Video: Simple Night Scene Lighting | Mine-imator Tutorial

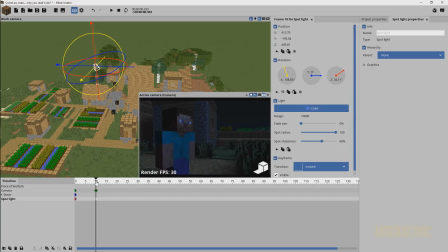(8:23)
And Steve is now lit. But back here, the camera was completely different.
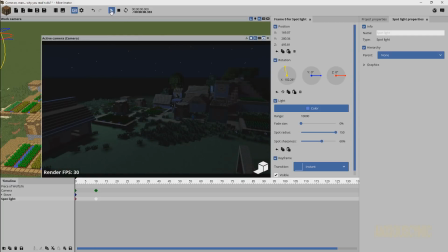(8:29)
So you can see Steve down there. So we have this shot and then we play it. It comes to this and Steve is lit. And there's not a drastic change there based on the camera angle that the viewer can most likely detect.
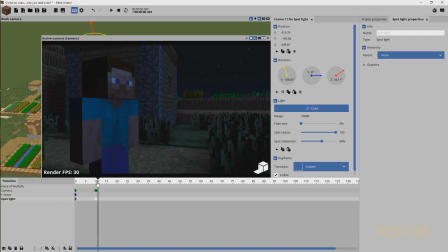(8:42)
So you get the lighting that you want for each shot with it looking pretty much consistent across the entire animation. So that's pretty much the basics, I would say, of a nighttime scene and getting somewhat improved lighting. Remember, this is basically just the lighting you would need to give you a somewhat realistic lighting effect for nighttime,
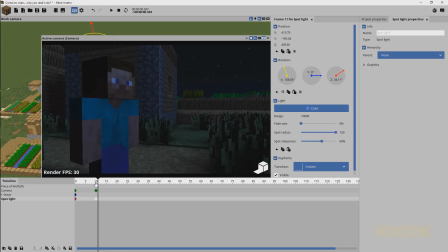(9:01)
but being able to see what's happening in the scene if you don't really want to go through a lot of trouble to customize the lighting in your animation, at least make it where people can see it. So just as a little touch up here, what we can also do
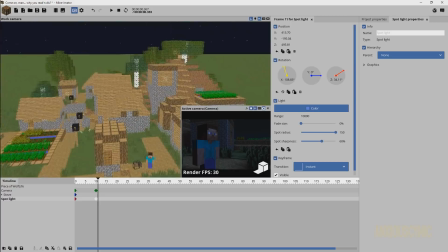(9:14)
if you want to improve your lighting even more is imagine light sources in the scene that are elsewhere.
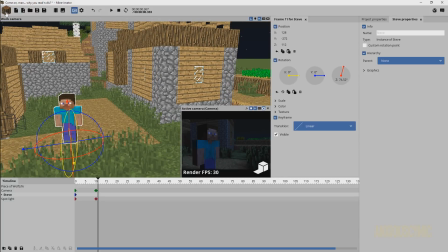(9:22)
So for instance, let's say that there's a light in this building here. If I go ahead and bring in a point light, we're going to do like so.
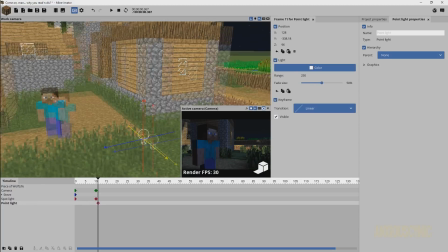(9:29)
I'm going to grab this light. And as you can see, it's kind of ruining the lighting of my scene.
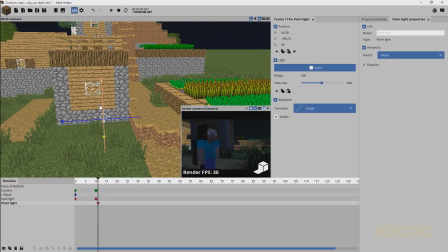(9:34)
But we're just going to drag it into this building. Bring it up into here.
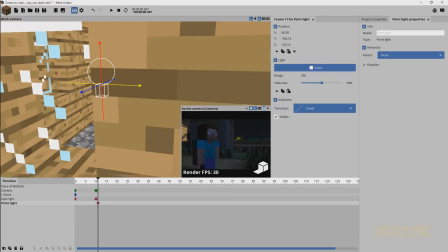(9:39)
Let's zoom in on it and kind of get an idea of what it's doing.
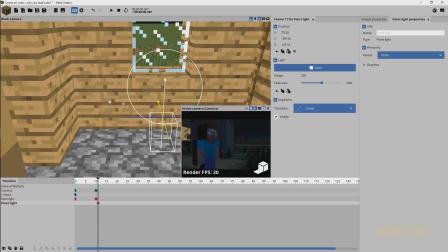(9:43)
Gonna try to pretty much just logically bring it in as though there's like a lamp in the ceiling or something like that.
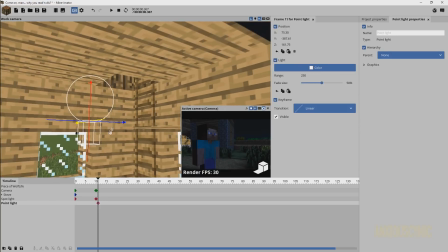(9:50)
Doesn't necessarily have to be this way, but just for the sake of getting us started on our look here, we're gonna go with something like that. And I'm gonna change this one to say an orange, kind of a maybe a darker orange. You know, it's not meant to be too terribly bright.
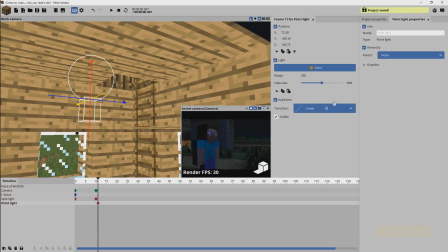(10:10)
Something like that. Maybe we'll just try it. And then we can do very similarly with this one.
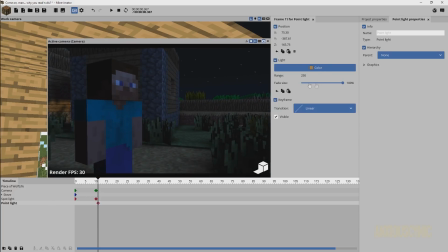(10:16)
As you can see, we're going to bring that fade up. Let's go ahead and do like this. So you've got this fade that we can bring up and down depending on how you want to see it. And as you can see back here, we've got this light shooting through the glass kind of look.
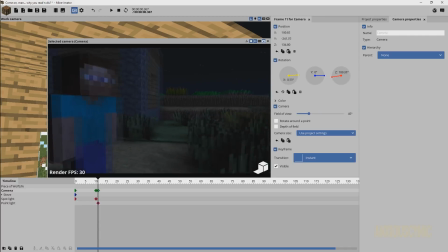(10:28)
And we got a little bit of it here as well. And come over here. And you can see how this lighting is coming through and casting that nice little hue right there.
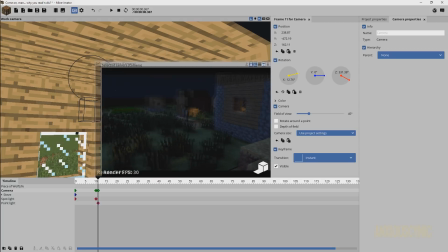(10:38)
And it gives us some extra little oomph to our scene, a little bit more life to the world that we're existing in or whatever.
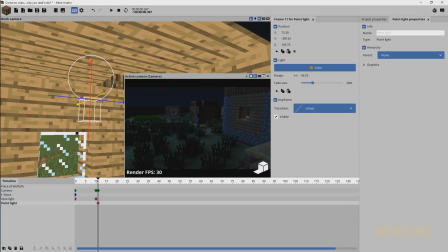(10:45)
We can bring this up or down depending on how we want to go about it. I feel like maybe that's a little bit strong there, so maybe around 180 in this particular instance. And I can keep the light out here, or the camera out here rather, and just kind of keep an eye on what the lighting is doing.
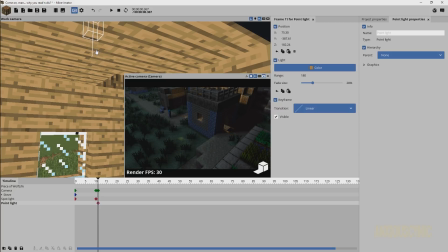(11:03)
And then I can take this lamp and kind of drag it up and down. Try to get kind of an idea of what it's going to do for us here. Note that when I bring it up, I may be wanting the look of it to be different here, but when I bring it up, it's kind of coming through the roof and causing that to happen.
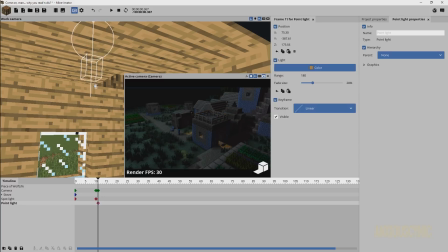(11:19)
We do not want that, so I'm just going to bring it pretty much as high as I can without it shining through the ceiling. And then you get this nice, cool look here of a light coming through on our scene, where Steve is out here. And maybe we can even make Steve look kind of cool.
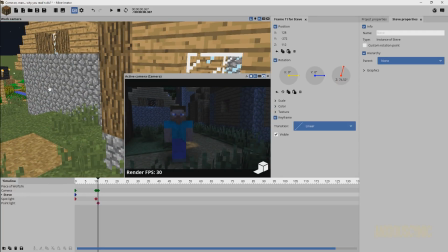(11:39)
We're just kind of playing around right now. I hope you understand that, because you can get some really cool effects.
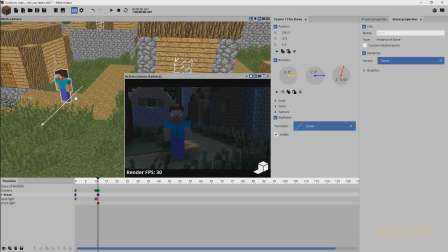(11:44)
And I just want to show you guys some simple little things you can do. You don't have to use like tons of lights or a lot of know-how or anything. It's all pretty simple stuff, and it can really help improve your animation a little bit or a lot.
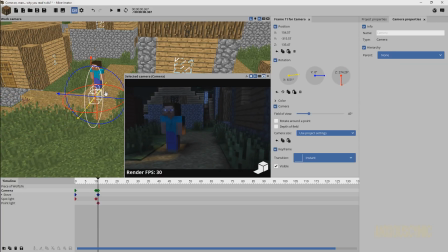(12:00)
So there you go. Steve's sitting there. He's got a dang old light casting over him. He's got the blue light from the moon. He's got light from the dang old torches inside this building and whatnot.
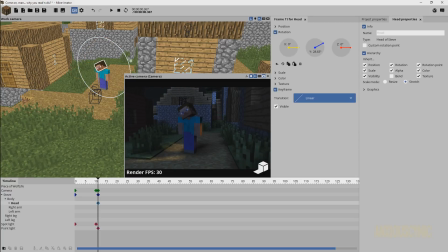(12:12)
It's very cool and looks pretty good,
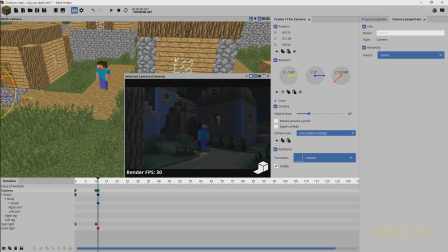(12:17)
especially if you actually went through and really set this up properly and got a nice lighting scheme set up. So that's pretty much it, guys. It's just my basic tips that I thought would be helpful to some of you.